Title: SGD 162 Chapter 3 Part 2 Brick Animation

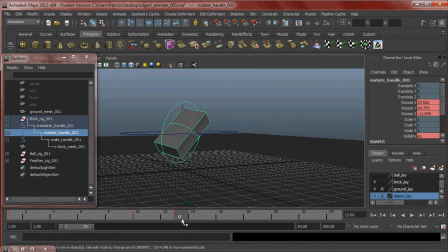8:19 And I made this rotation handle on frame 13. I'm going to right click and delete it. Because now, whenever it comes back down, I can just go ahead and assume that when it comes back down, it's going to rotate like this.
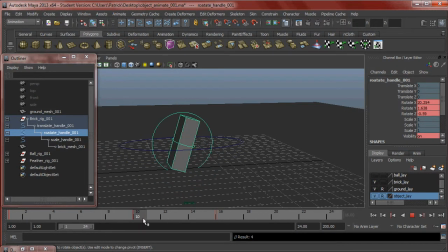8:35 That looks good to me. So now Maya fixes the kind of weird little jump it does and kind of does the in-between work for me. So let's look at it. Boom.
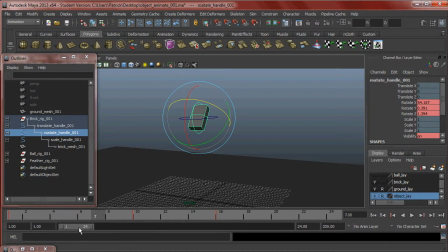8:49 And I kind of got to see if the motion that it was doing beforehand, the rotation it was doing, it looks like it was just kind of taking a nosedive. Maybe leaning to this side a little bit, like leaning like that. So maybe whenever it bounces back up, maybe it needs to bounce the other direction a little bit.
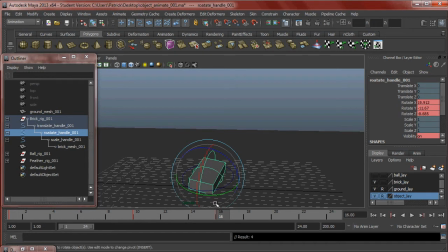9:09 Again, it kind of needs like a counter bounce. So before it was bouncing like this, now it's going to be landing on this corner. Boom, boom. And we're going to need probably one more bounce up.
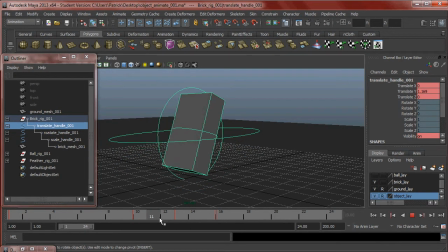9:25 So let's grab our translation. See, boom, landing, settling. And then our next bounce is going to be half the height of the previous one because the kinetic energy is starting to run out, right?
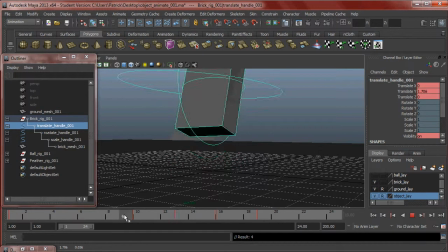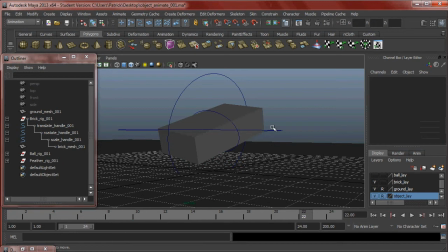9:44 And then maybe I'll just go ahead and let it land flat.
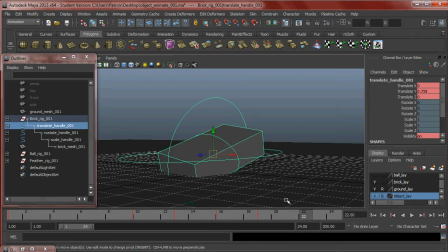9:51 Yeah. I might have to go back and adjust that when I put the rotation in. So let's grab my rotation handle now and see if we can't get it, the brick kind of landing nice and easy.
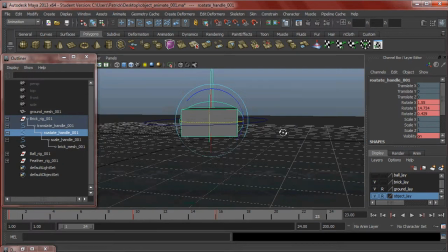10:12 Maybe rotate it just a little bit. Alright. Have it kind of settle down right there. Boom. As you can see, the keyframes on my time slider,
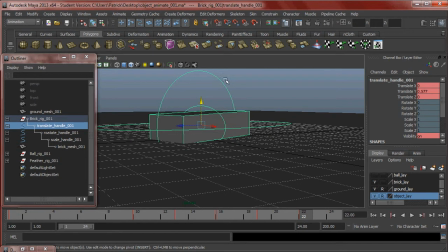10:32 I have a translation value at 22, but my rotation value is at 23. So what we can do is, I can just left click on the time slider, and I drag a little bar around it, left click, shift,
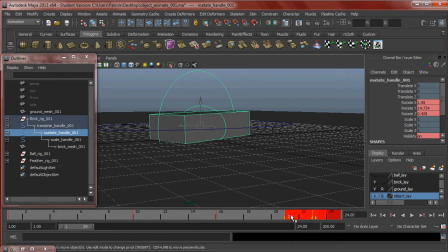10:47 click, my bad, hold down shift, left click, and drag this red bar. Then you can use these little arrows to kind of move it around a little bit. It's kind of a quick way to do dope sheet work. That's what I like doing.
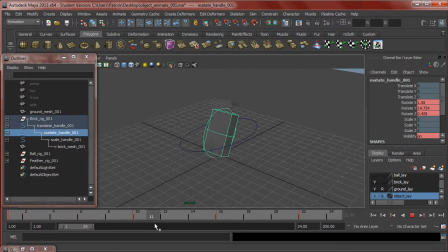11:02 Alright, so let's look and see what we got. Boom, boom, boom. Let's see if that looks natural. So it comes down, lands, hits that corner.
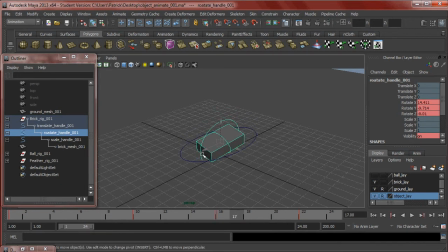11:23 You know what? I think whenever it bounces back up, since it hits this corner right here, I think it's going to kick up a little bit. Maybe kick up in between these two frames. Kick up.
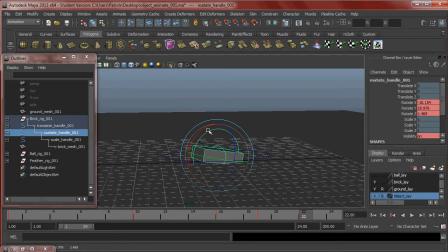11:42 And it'll probably land on that side a little bit. Looks like I need to change my translate value now. I need to bring it up just a little bit.
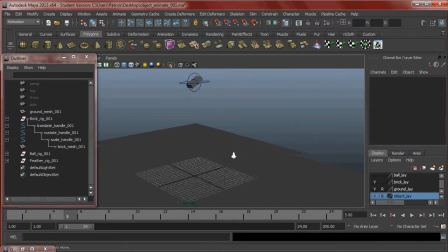11:57 Let's see what it just looks like in real time real quick.
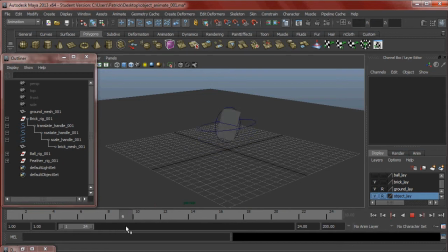12:08 Alright, so that little rotation at the end doesn't look quite natural. See how it goes? By this point in the animation cycle, it shouldn't be able to move that much because the energy built up from the fall should be running out.